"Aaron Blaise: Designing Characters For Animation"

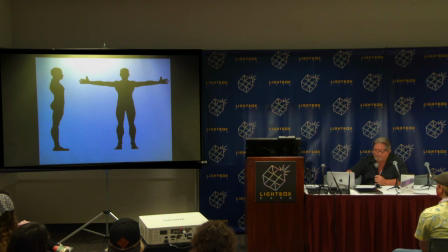Now, I understand there's going to be times when, like in this example, where you might have to have a character pushing away or something like that. But, you know, if you have the ability, clear out that silhouette if you can. Same here. You know, the image on the left looks like she's got an arm sticking out of her back or something.
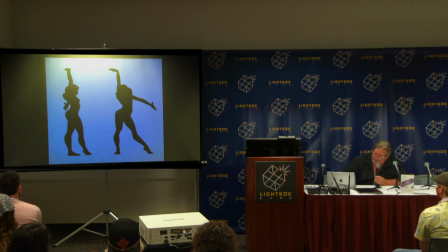It's hard to understand what's going on or something growing out of her head. But you at least, you get a better sense. And you get a better gesture, you know, when you look at that image on the right. Same thing here.
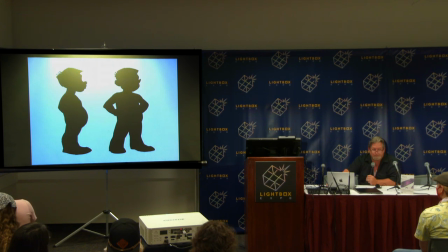You know, look at the negative spaces. You know, when you can open up negative spaces in your silhouette, it's always going to be clearer, okay? Here's some quick examples of clarity of silhouette once again. Once again, just getting the more you can get that full gesture describing the idea, the emotion,
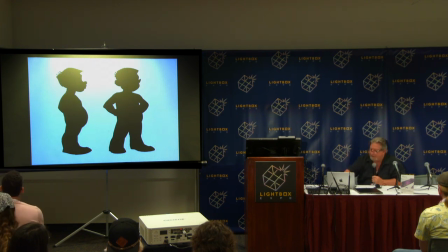you know, everything that's coming across, the better off you're going to be, okay? Line of action. So these are all things we talk about. It's 101 when you're learning figure class, if you ever took figure in college. But it all goes into character design.
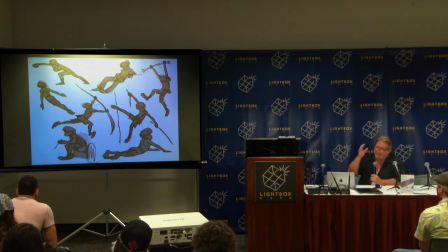Finding that strong line of action, especially when you're creating your characters and you're trying to get a story across, get some action, get something dynamic. A strong line of action will always make your image more dynamic and more exciting, and it gets the story across a lot more clearly. If you look at the drawing in the upper left,
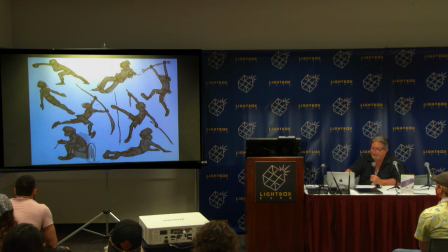we've got that line of action going all the way from his right foot all the way through the end of his fist. and variations on that idea all the way through. Okay? You guys familiar with straights and curves? Yeah? Good. Use them. You know, it's funny. Do you guys know who Walt Stanchfield was? You ever heard of Walt Stanchfield? Walt Stanchfield was a guy that worked at Disney years and years and years ago. And I was lucky enough when I came into the industry back in the mid-'80s to take classes from him. and he always pushed straights and curves you know it really helped with clarity of posing and I always thought it was a gimmick I thought I did it and I thought it was cool and I found it fascinating how it did make my drawing stronger but I thought it was a gimmick until I really started looking and seeing it in nature we really see it you know it really happens in nature and so you know anytime you can create well first of all we react to contrast That's the, you know, as humans, we react to contrast right down to the minute detail. And so straights and curves are kind of a variation on that idea of contrast. You have these contrasting sides. One's curved, one's straight, and it creates a bit of a rhythm. And when you can alternate them and get things to flow through your posing, you're going to end up with something that's really dynamic and interesting to look at. If you look at the examples on the left, I've got one that's all straights, one that's all curved. The one that's all curved looks like the Michelin Man. But then you kind of combine the two up on the top, and you end up with something that has strength to the pose. Makes it a bit more dynamic. Oh, by the way, too, as I'm talking, don't be afraid to interrupt, ask questions, whatever. I like to keep it nice and simple. Is that me? Oh, thanks. Sorry. Oh, what was that? Oh, that's weird.
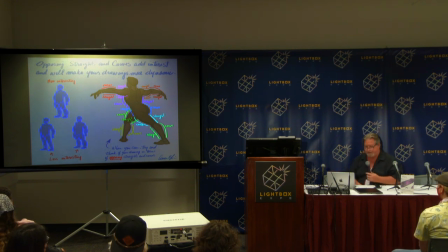Did I do something? That was weird. Yeah, I thought it was someone's phone going off. So the whole time I was talking, you guys weren't looking at that, right? Oh, sorry. So, straights and curves, there you go.
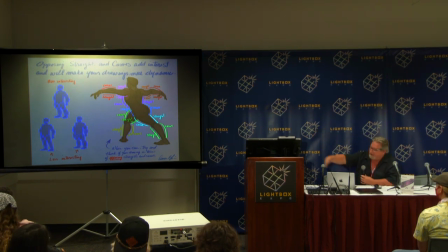So, in this dancer, you heard me talking about the example on the left, you've got the Michelin man on the bottom, but when you combine the straights and the curves, you end up with something a bit more dynamic up on the top. And if you look at the dancer on the right,
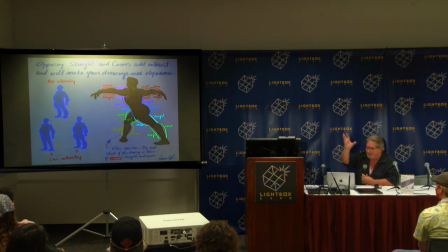you really can go through an entire figure and create that entire thing with straights and curves all the way through and you create something that's really dynamic and fun to look at so there you go yes i did a little bit of freelance back in the early days i animated a character named marsupalami way back in the days but i didn't do a lot for tv no i spent 99 of my work it was in feature animation. Yeah. But you'll see a little bit, after Disney I get into some commercial stuff. Overlapping shapes. Overlapping shapes are a way, you know, there's different ways that we see perspective and that we get perspective across. There's, obviously there's linear perspective where things as they, you know, lines as they recede or objects as they recede get smaller, okay, so you can look at size. There's atmospheric perspective. As things get further away, we get more and more haze, and their values become closer and closer together. Another way of looking at perspective is overlapping shapes. You see my hand and this hand here, this hand's overlapping the one here, so you know it's closer. Our brain just automatically realizes that. So it's amazing how many people don't think about that when they're creating their characters.
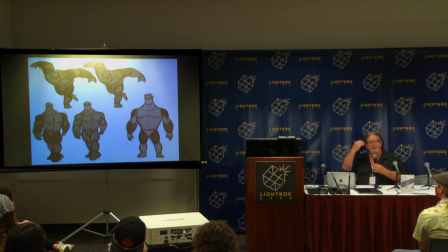So the more you can even subtly overlap your shapes, you end up creating depth in your posing and in the world that you're creating. And so these are some examples of that. If you look at the character that's walking towards camera, just finding those areas where the different parts of the body overlap and overlap them in the right way,
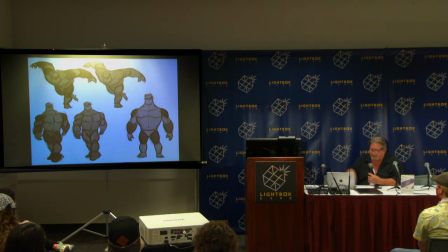all of a sudden you create the perspective working in the way that you want it to work. There's really nothing other than the overlapping shapes in that lower left drawing that if you took those overlapping, if you took the lines out inside, there would be nothing to tell you what's going back and what's coming forward.
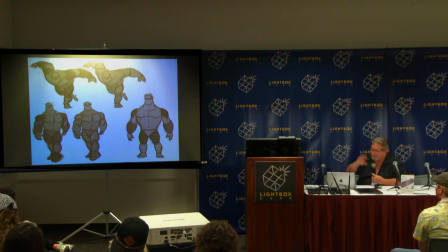nothing, other than maybe a little bit of size on the arms. But add those overlapping shapes and all of a sudden you've got a lot of depth happening in there. Okay? Same thing here. This is some character design I was doing for another project way back and I wanted something really dynamic. So this is a quick sketch I did for an idea. Oh, that one?
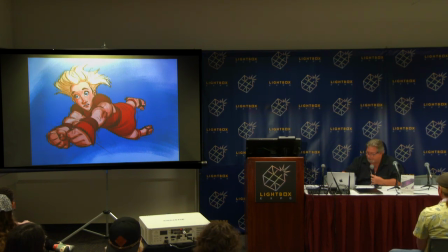I don't know why this is doing that. It's really weird because it should just be a direct link. sorry guys so avoiding evenness this is one that I talk about a lot matter of fact I did a I have this thing on YouTube Aaron's art tips that I started about 10 years ago this is the first thing I talked about you know when you listen to music anything that's really boring is just but that's and it's even right super even well we react to stuff like that you know with our ears but we also react to things like that with our eyes and um if something's even we get really bored with it so you want to push the dynamics of your pose your
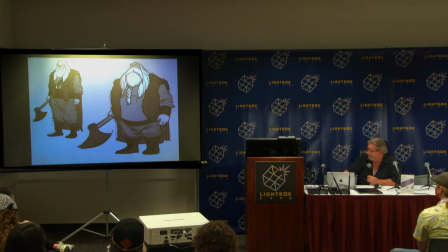the proportions those types of things so if you look at the character in the over over on the left it's it's a cool character this viking type guy um but it's all really even and and actually in for a certain world it might fit within a certain world but if you have the
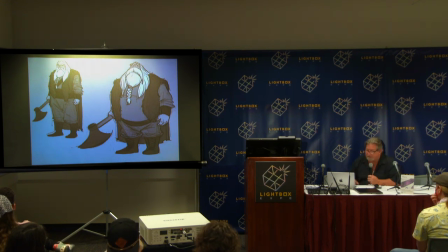ability you know i'd like i i really wanted to push who he was and so i pushed a lot of his proportions to create something that was a lot more dynamic and a lot more interesting to look at in my mind and so you know rather than having his waist right halfway through
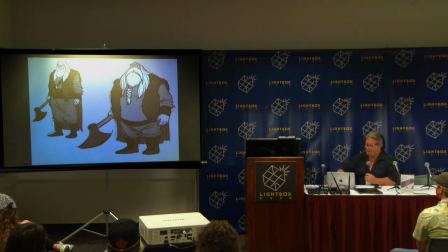his body i dropped his waist and gave him a giant barrel chest and kind of shrunk his head a little bit and you know just did these these little things to push proportion here and there to create something that for me was more interesting. Pushing your design, and this is very similar to what I was just talking about,
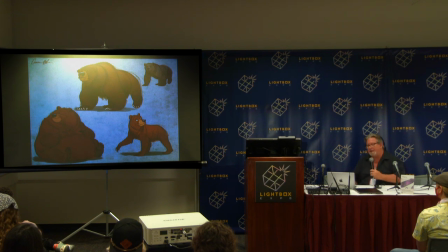but pushing designs in ways that are going to take, show character, show attitude.